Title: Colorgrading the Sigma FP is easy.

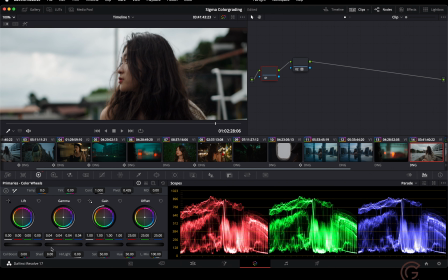482s
maybe zoom in a little bit okay now i'm looking at the hair and i'm looking at the face and then i'm going to decrease the highlights because i think they're a little bit overpowering now you don't want to decrease the highlights too much i think at a certain point if you decrease the
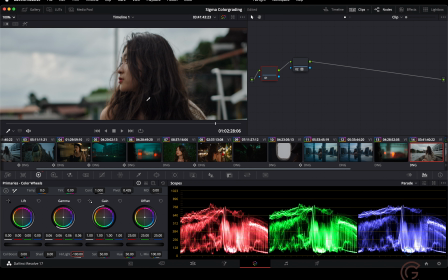500s
highlights too much sometimes you get some weird effects like you might see some like a white line
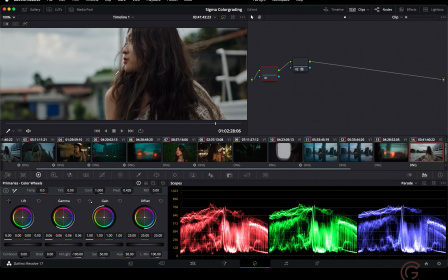504s
or halo ring around you know some skin or the textures so
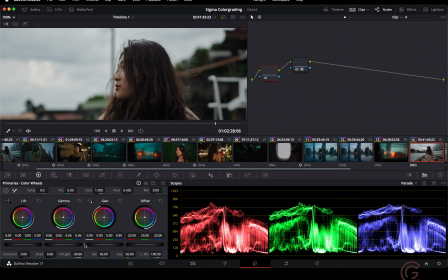509s
I find you know you don't need to do too much and then the rest I'll sort of adjust with the gain wheel okay
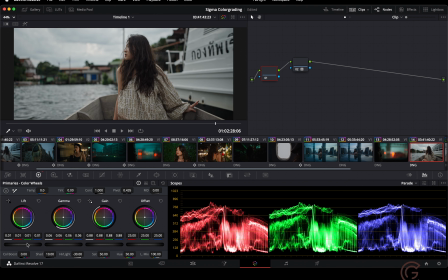519s
and I will increase the shadows a little bit because it's a little bit dark not too much though okay
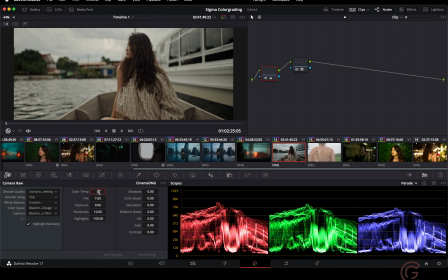536s
now let's just change the white balance a little bit let's change it to let's see 5700 no
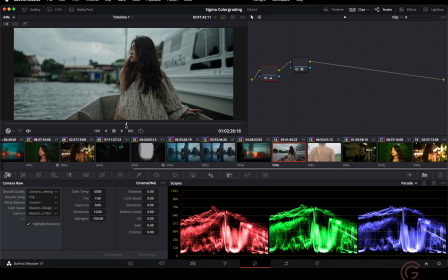543s
5000 yeah 5000 looks a little bit better looks a little bit more right you know i think i might want to be a little bit colder okay
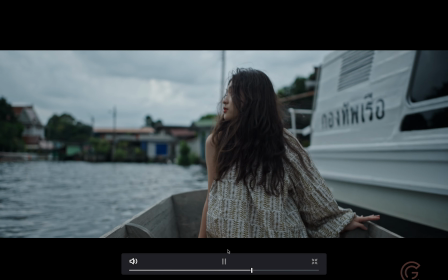555s
something like that okay that looks a lot better all
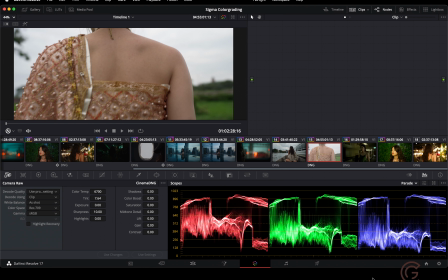564s
right so now let's try something a little bit different now for this clip i think as you can see i'm not clipping the highlights i'm not clipping any shadows I think I have enough dynamic range so I think I can try something different now this one we are going to change the color
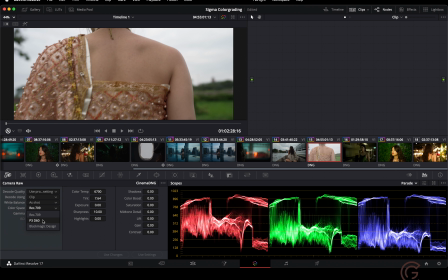582s
space to Sigma's native color space which is p3 dci or d60 and then change the gamma and
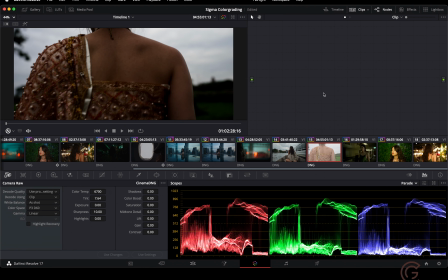591s
I feel as though linear feels the best okay now same thing we're going to select highlight recovery and decrease the highlights I always like to do that so I can see some clouds and now we
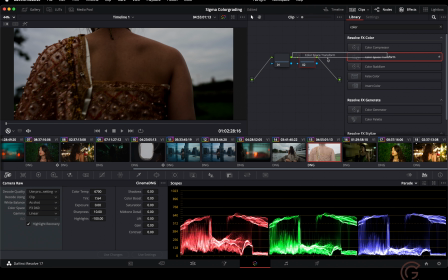604s
are going to color space transform so we're going to have the P3D60 or DCI as the input color space the input gamma is going to be linear and then the output
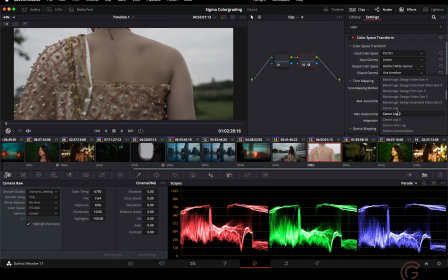620s
color space I like to work with DaVinci wide gamut I feel as though it adds it has a little bit more dynamic
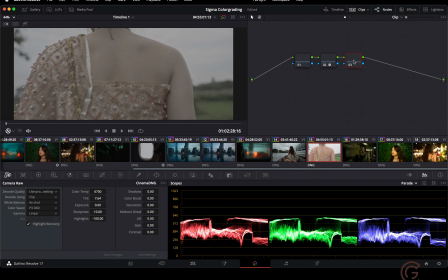625s
range and And also, if you want to make any colors, then that also feels a lot better to work in that color space. And then we're going to color space transform out.
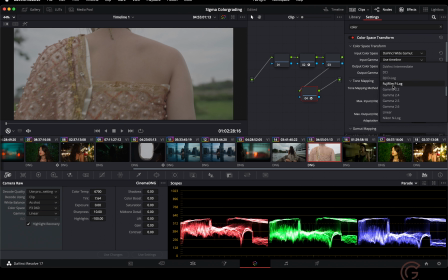644s
And DaVinci Wide Gamut. And we're going to have our output color space to be Rec.
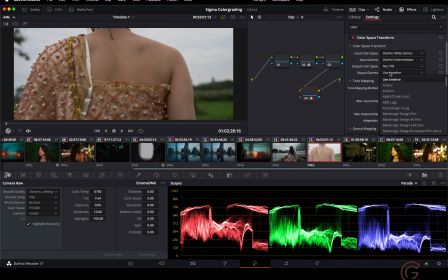650s
709 and Gamma 2.4.
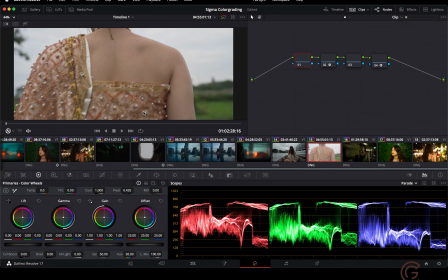655s
okay all right now let's adjust the exposure as you can see in this clip there's not enough contrast
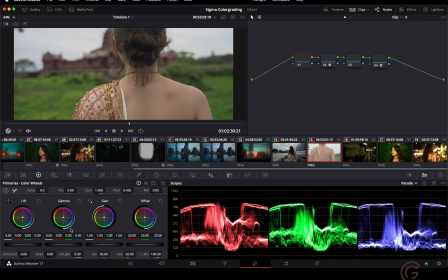660s
so we're now going to decrease our midtones in the gamma wheel and look at the hair and the skin I'm going to keep decreasing
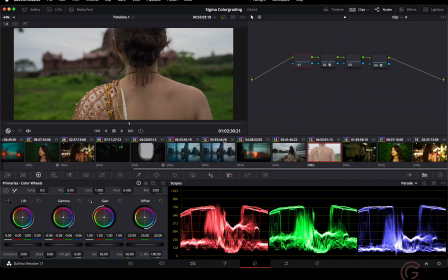672s
it until I see enough texture I don't want to do too much like this I think that will look very bad but you know just before it gets a little bit too ridiculous so I think that looks okay now the highlights are a little bit
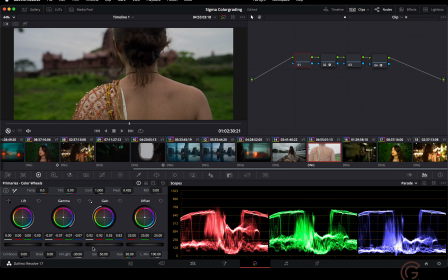687s
overpowering so I'm going to decrease the highlights a bit with this bar and also the gain wheel I'm looking at the clouds and I'm looking at the whites
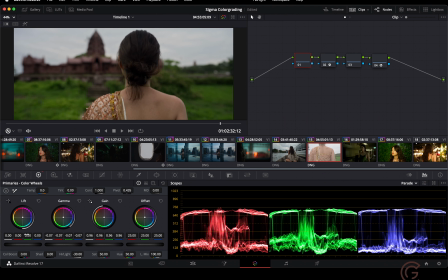701s
okay now it's just a little bit too dark now you might like this look maybe for like I don't know at least morose scene but
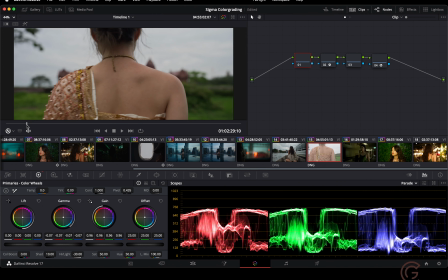707s
that's not the look I was going for for. So I'm going to increase the shadows just a little bit, and then maybe reduce my gain again.
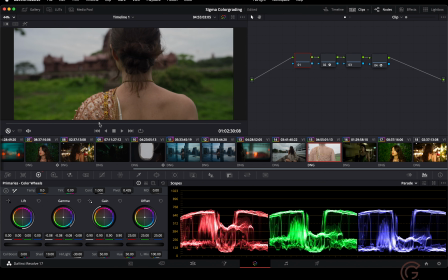724s
Just keep massaging and keep changing it. Okay.